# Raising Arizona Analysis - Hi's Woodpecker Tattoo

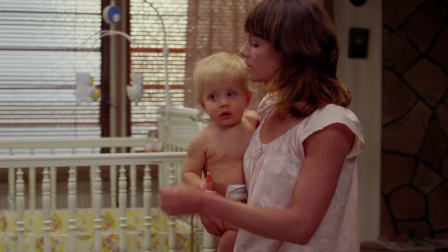It's also interesting to see that the comforting song that Ed is singing to Nathan was used as a theme of the background music in High as a Nightmare.
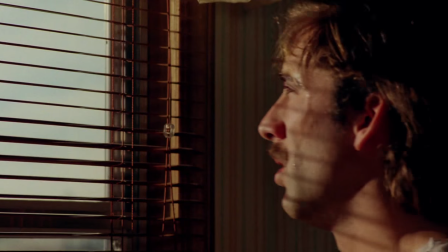This song is supposed to comfort Nathan, yet it torments High at the same time and this suggests that Ed's love for Nathan is a real source of his nightmares.
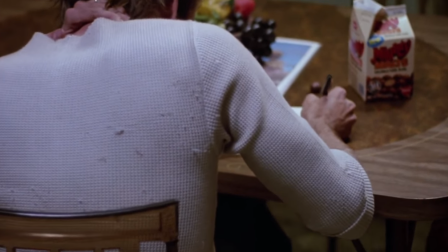In the montage of High writing his letter, we can see several shots dissolve in and out of characters.
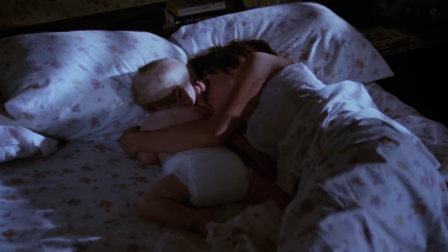In this shot we see Nathan and Hai dissolve into each other. This symbolically reinforces that the two characters share a bond, and it may even suggest that they are replaceable with each other.
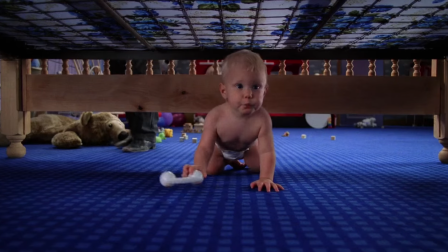This can be deduced because Nathan has usurped Hai's position in bed. Another film technique that shows the bond between the two is them sharing a similar camera angle.
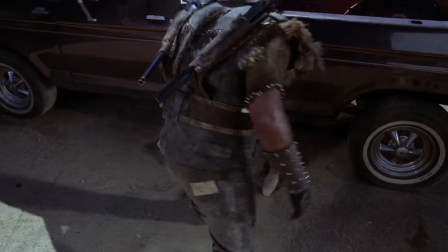In these two shots we can see them both being vulnerably dragged out from something. In these actions they are starting to share the same experiences.
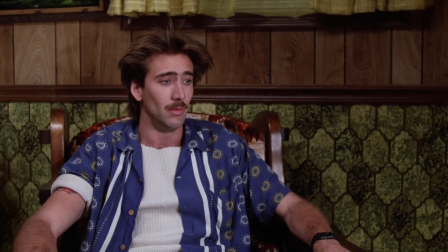Would Nathan have a bright future if he was the son of High? Most likely not. With the mentioned symbolic connections, it shows that Nathan and High share a bond,
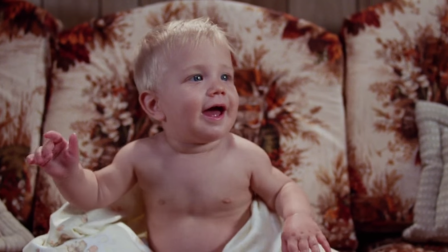and in this bond Nathan had already started his process of learning from High, and he would have joined the long line of frontiersmen.
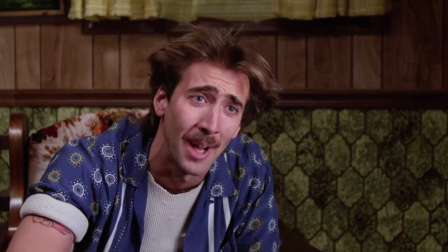Furthermore, the film demonstrates Nathan's potential criminal future through the following quotes.
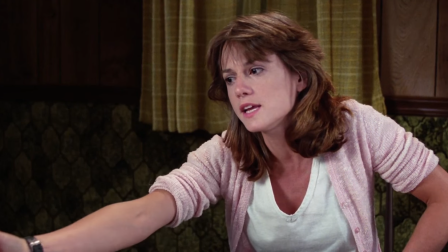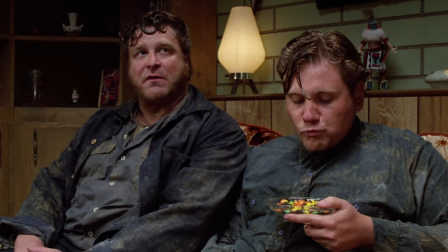We felt the institution no longer had anything to offer us. My lord, he's cute.
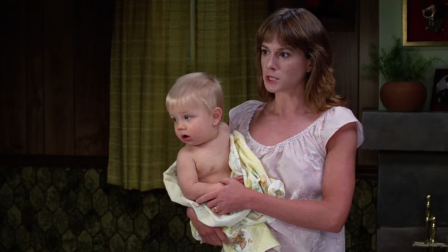He's a little outlaw. You can see that, High.
Both High and Gale recognize Nathan's criminal past in front of him.
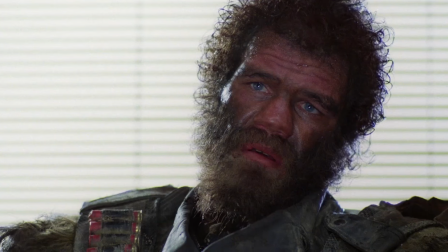Also, later in the film, Leonard Smalls says...
What a fine-todd-outlaw you call an outlaw.
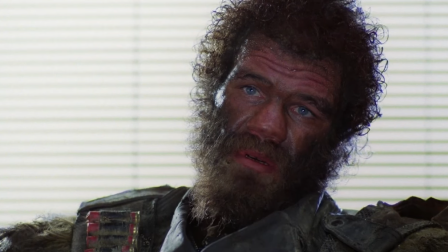In this quote, is he referring to catching High here or catching the future outlaw Nathan? And even Dot recognizes this by saying...
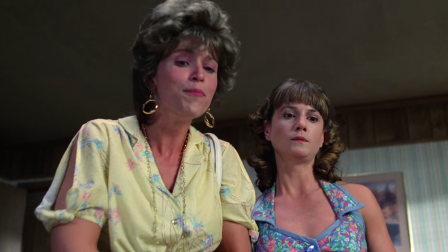What do you do? Just fly straight down from heaven. Well... You're gonna send him to Arizona State.
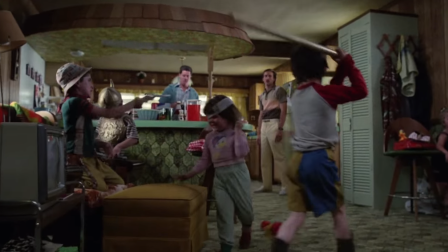Is she referring to Arizona State School or could she be referring to Arizona State Prison?
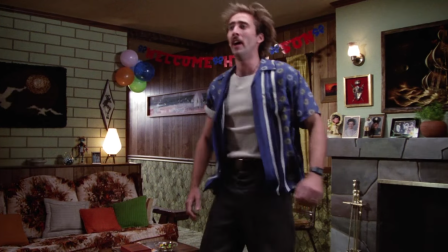When Nathan first arrives to the domicile, there's a homecoming sign up for him.
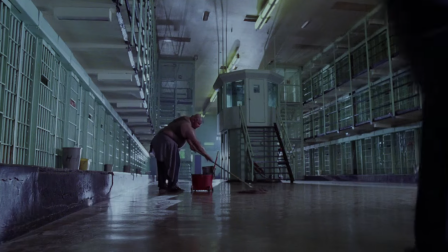This can be connected up to when High says, I can't say I was happy to be back inside,
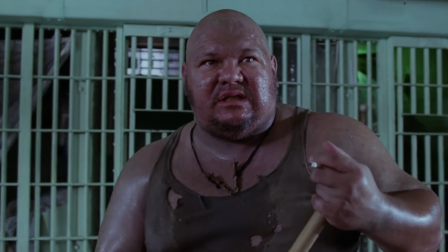but the flood of familiar sights, sounds and faces almost made it feel like a homecoming.
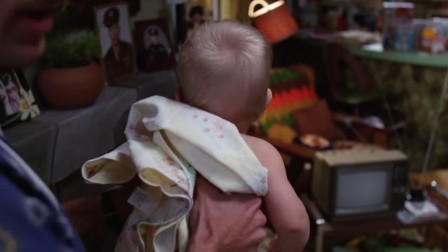Nathan's new home will be his new prison, and he will learn how to behave under the gang leader High.
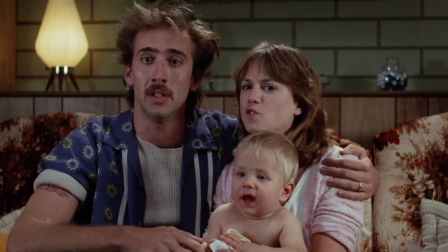Nathan's prison homecoming is even commemorated with a photo, and this is symbolically his very first mugshot.
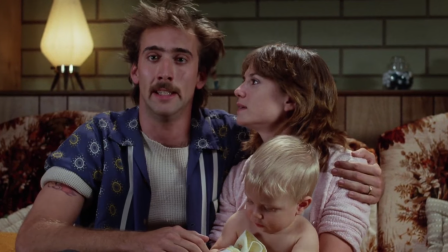We can see that the family camera is set up like the one in the police department, and when the photo was taken we see that Nathan has even turned to the right.
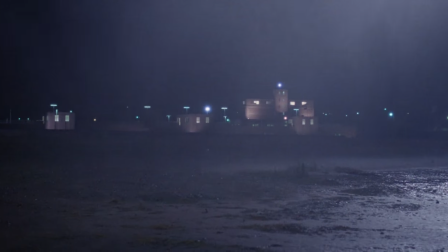Now it doesn't seem like there's a bright future for Nathan, and he'll most likely stumble into Hai's criminal path.
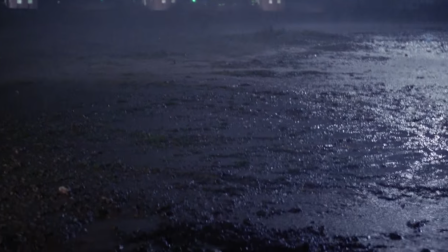This is because it's very likely that Hai will be in prison for committing another crime, and Nathan will perceive this as a natural course of events.
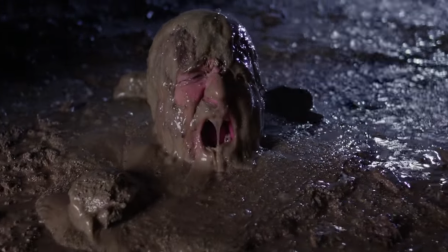But even if Hai manages to avoid the temptations of prison life, we can see that he still has the intentions of Nathan falling into his peckerwood gang.
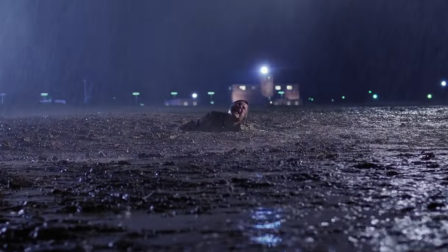This is demonstrated through Nathan receiving his own symbolic woodpecker tattoo.
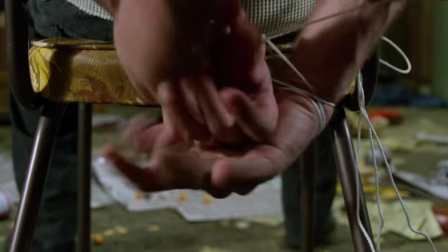Now of course he can't tattoo a baby and the film doesn't show this, but instead the film demonstrates Hai's intentions in this scene.
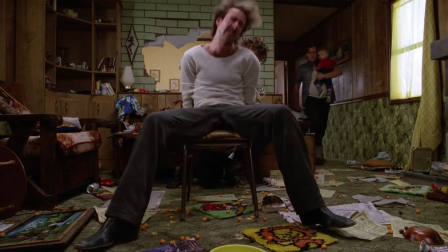In this scene we can see a blanket with a woodpecker on it right under Hai's chair.
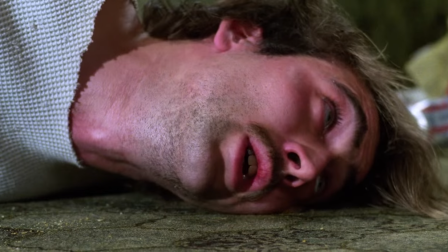This blanket is intended for Nathan because of its colourful design, but also it's prominent in this shot where the director strategically place it right next to the instructions for the baby.
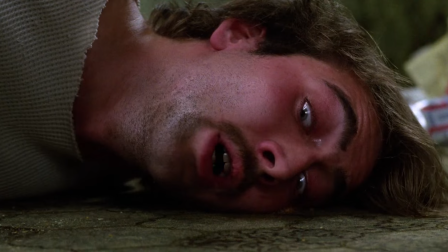This blanket is Hy's instructions and intentions for Nathan. If he's going to be stuck with raising Nathan, he's going to teach him and normalize the goal of him joining a peckerwood gang.
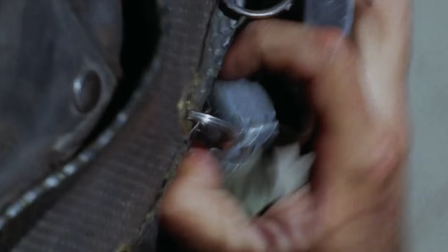Now that I've looked at Hy's family background and I've established his intentions in the film, I can address the question of who is Leonard Smalls.
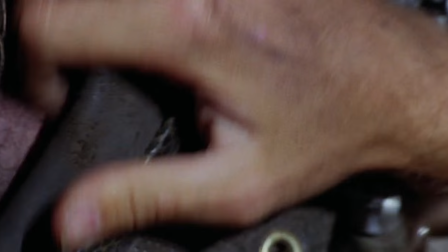We don't know much about him, but we do know that he shares the same woodpecker tattoo as Hy,
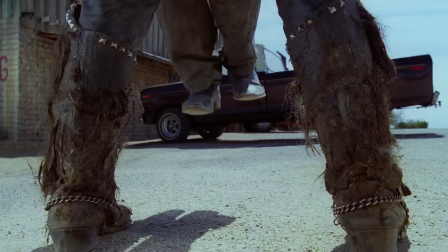and it could be argued that he was a member of the Pekalwood gang who was released from prison before High entered it.
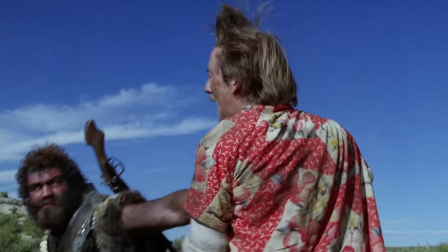This would explain why High apologizes to him after he pulls the grenade pin. However, Lenny appears in one of High's nightmares before he meets him.
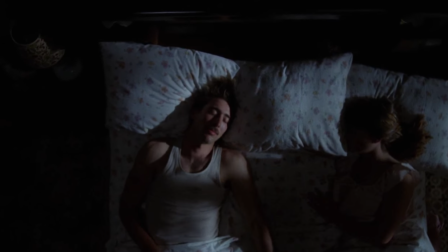And because of this, his character is largely symbolic and we need to determine what he represents.
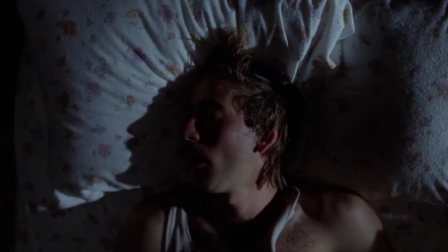I believe that Lenny is a physical embodiment of High's desire to leave parenthood and turn back to crime.
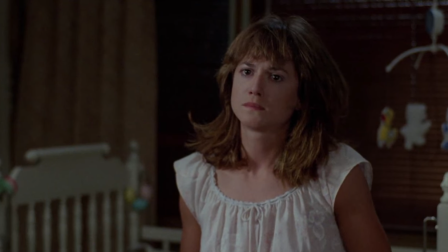Lenny is introduced into the film the same night High steals Nathan.